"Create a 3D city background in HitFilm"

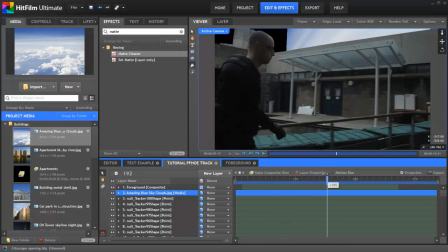499s
You can see though that the sky comes into view at the end of the shot as the camera pans around.
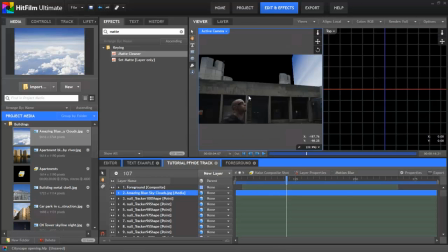504s
If I switch to a two-view layout, we can start transforming the sky layer so that it works properly.
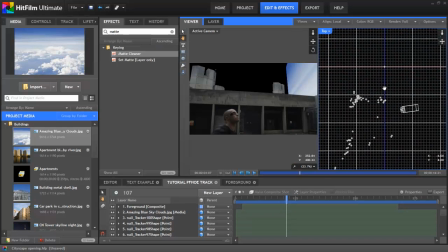509s
In the top view, you can see all the null points from the camera track. These points represent the position of the taller buildings in the original shot.
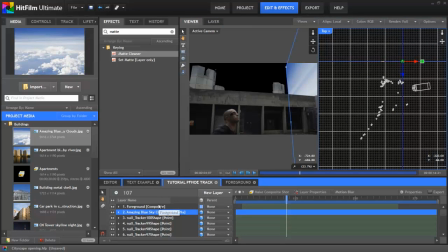517s
This gives us a reference point for the sky and the other buildings we're going to add. They all need to be behind these points in 3D space for the scene to work. I'll now take the sky layer and rotate, reposition and scale it so that it works as a giant backdrop in the 3D scene.
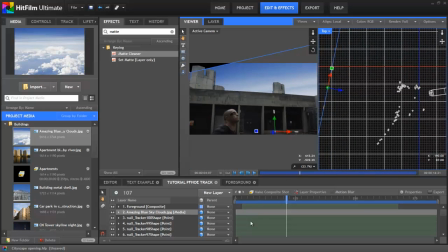532s
It helps to have two views set up for this, so that you can quickly scrub through the timeline to see how the sky looks in the actual shot.
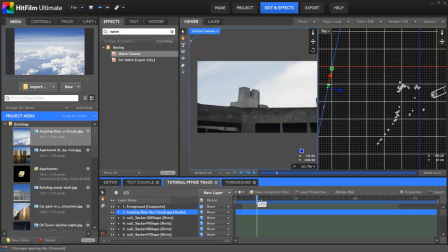538s
Once the sky fills the shot, and there are no holes, we can move on to the actual buildings.
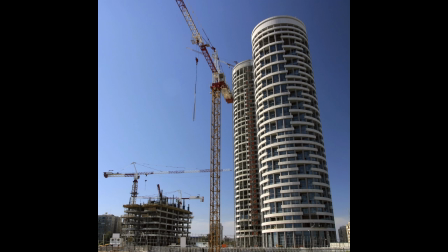544s
For this, I use various stock photos of buildings from around the world, including the CN Tower from Toronto, as a fair few of you spotted.
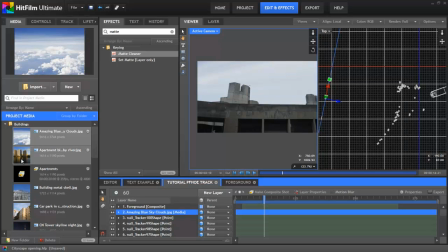551s
With each of these images, I first had to remove the unwanted parts, using similar techniques to the ones I used on the main video.
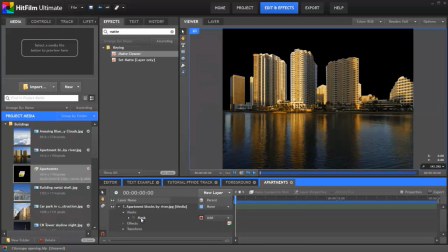557s
Of course, it was a lot simpler for these still images, as there's no camera movement to contend with.
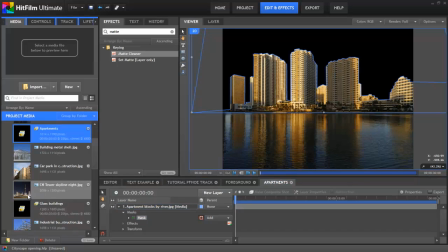562s
I created a composite shot for each stock image and prepared them there. That way I could then easily embed the comp as many times as I wanted in my main shot to build up the city.
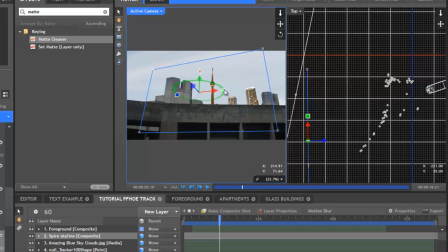571s
It's then a matter of positioning the buildings however you want them. There's no right or wrong way of doing it, you just want to go for whatever looks best dramatically for your shot.
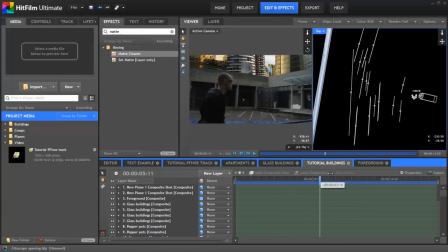581s
I'll skip forwards a little bit. You can now see that I've positioned my buildings in 3D space, distributed to fill the shot and give it a good sense of depth as the camera moves.
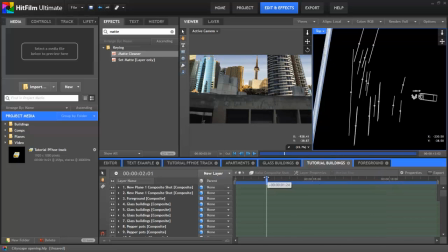589s
There's a couple of obvious problems here. First up, the images all look far too pristine,
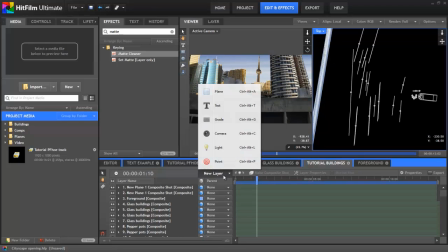594s
and could do with a spot of grading to blend into the shot. I'll add a grade layer between the video and the background to do this,
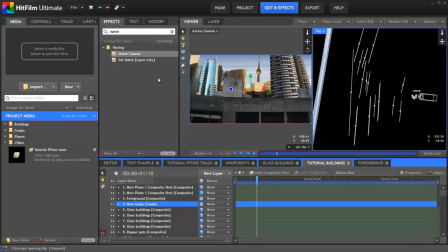601s
which will enable me to grade all the background layers in one go rather than having to do it individually. I'll add a simple blur to the grade layer so that it's not quite so sharp,
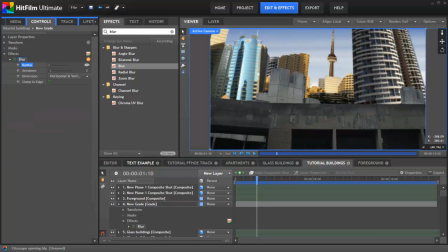610s
although I will turn it down so it's just a level of 2. The video we shot wasn't that sharp, and it's important to make sure that all the layers match convincingly. I'll then add a colour wheels effect, drop the saturation and exposure down a bit to better match the dull greyness of the video layer.
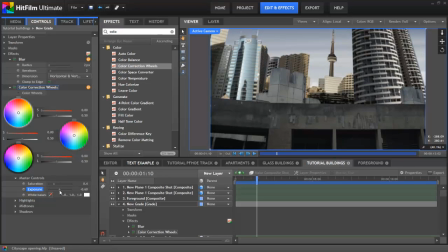625s
The second problem is that there's no sense of atmospheric depth.
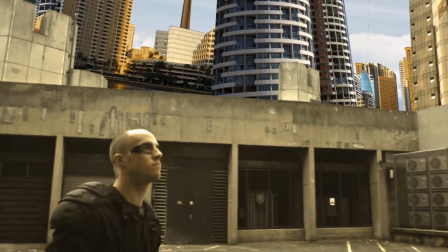628s
Unless it's a really, really clear day, buildings that are far away will be obscured by atmospheric haze, losing contrast and detail the further away they are.
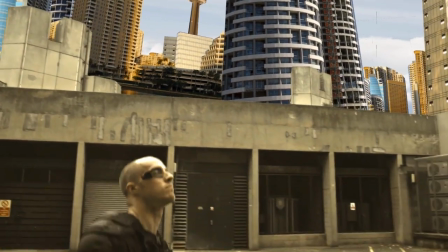637s
In 2D compositing, you can fake this by individually colour-correcting layers so that the more distant ones lose detail.
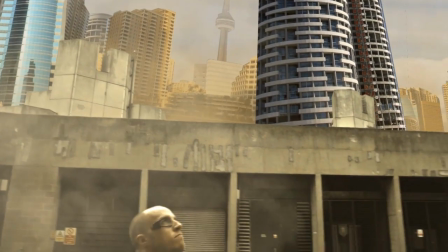644s
However, one of HitFilm's cool features is that its 3D particle simulator exists in the same 3D space as all the other 3D layers.
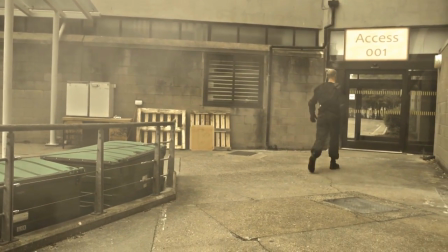653s
This means that we can add atmospheric haze using a more realistic method. In the effects panel, search for the fluffy cloud effect.
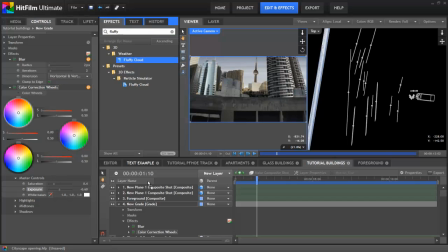660s
This is a pre-built, simplified particle effect that is available in both HitFilm Standard and HitFilm Ultimate,
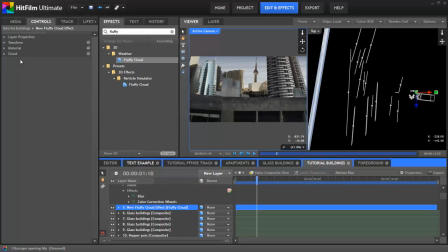666s
and is very useful for adding realistic 3D atmospheric depth to shots. I'll drop it onto the timeline. Don't forget that 2D layers on the timeline split the 3D scene, so you need to make sure that the cloud effect is in the same area of the timeline as the buildings. Here I've put it just below the video and the grade layer, so it'll work fine.
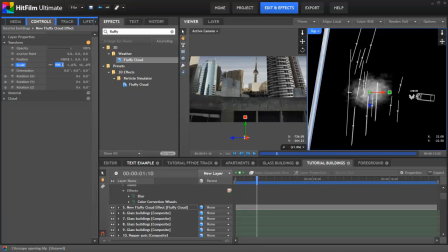684s
I can now position the cloud so that it sits right on top of the buildings and scale it up to fill the whole area.
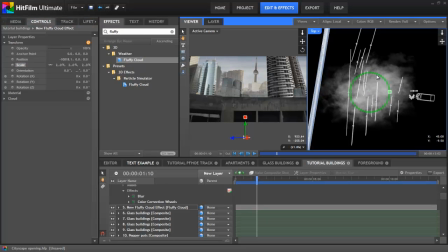690s
Depending on where I position it, I'll get different results. If I increase its height, it'll look more like high cloud.
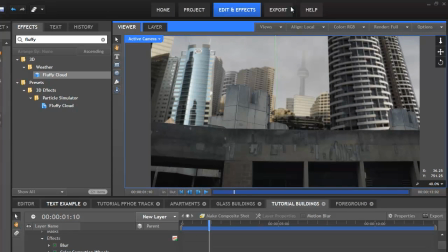696s
If I have it lower, it works as a general pollution haze.
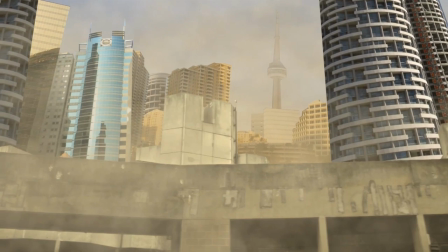700s
I used 3 separate fluffy clouds in the end, each scaled and positioned differently, to create the shot and extraction protocol.
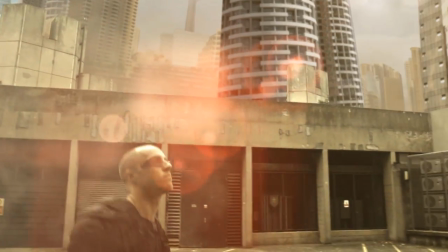707s
An artificial sun was also added to the shot. This is nice and easy to do in a 3D composite shot, even though the light flare effect itself is only 2D.
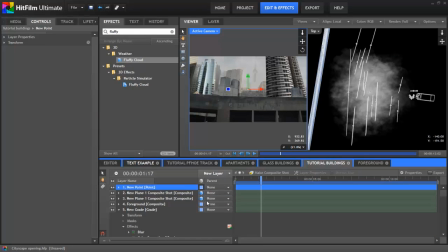716s
First, I'll create a new point layer. I'll then switch this to 3D and position it up in the sky at the back somewhere.
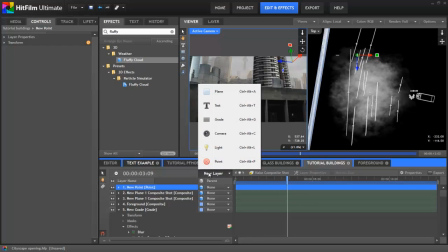723s
If I scrub through the timeline, you can see the point moving appropriately. I'll now add a new plane layer and drop a light flare effect onto it.
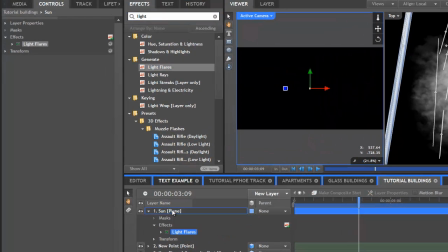731s
In the layer's properties, I'll change it to an add blend.
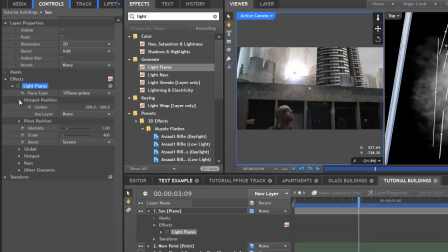734s
In the light flare's controls, I can now go to the hotspot position properties and set it to use the new point. I'll change the position to 0,0 so that the light flare sticks onto the point precisely.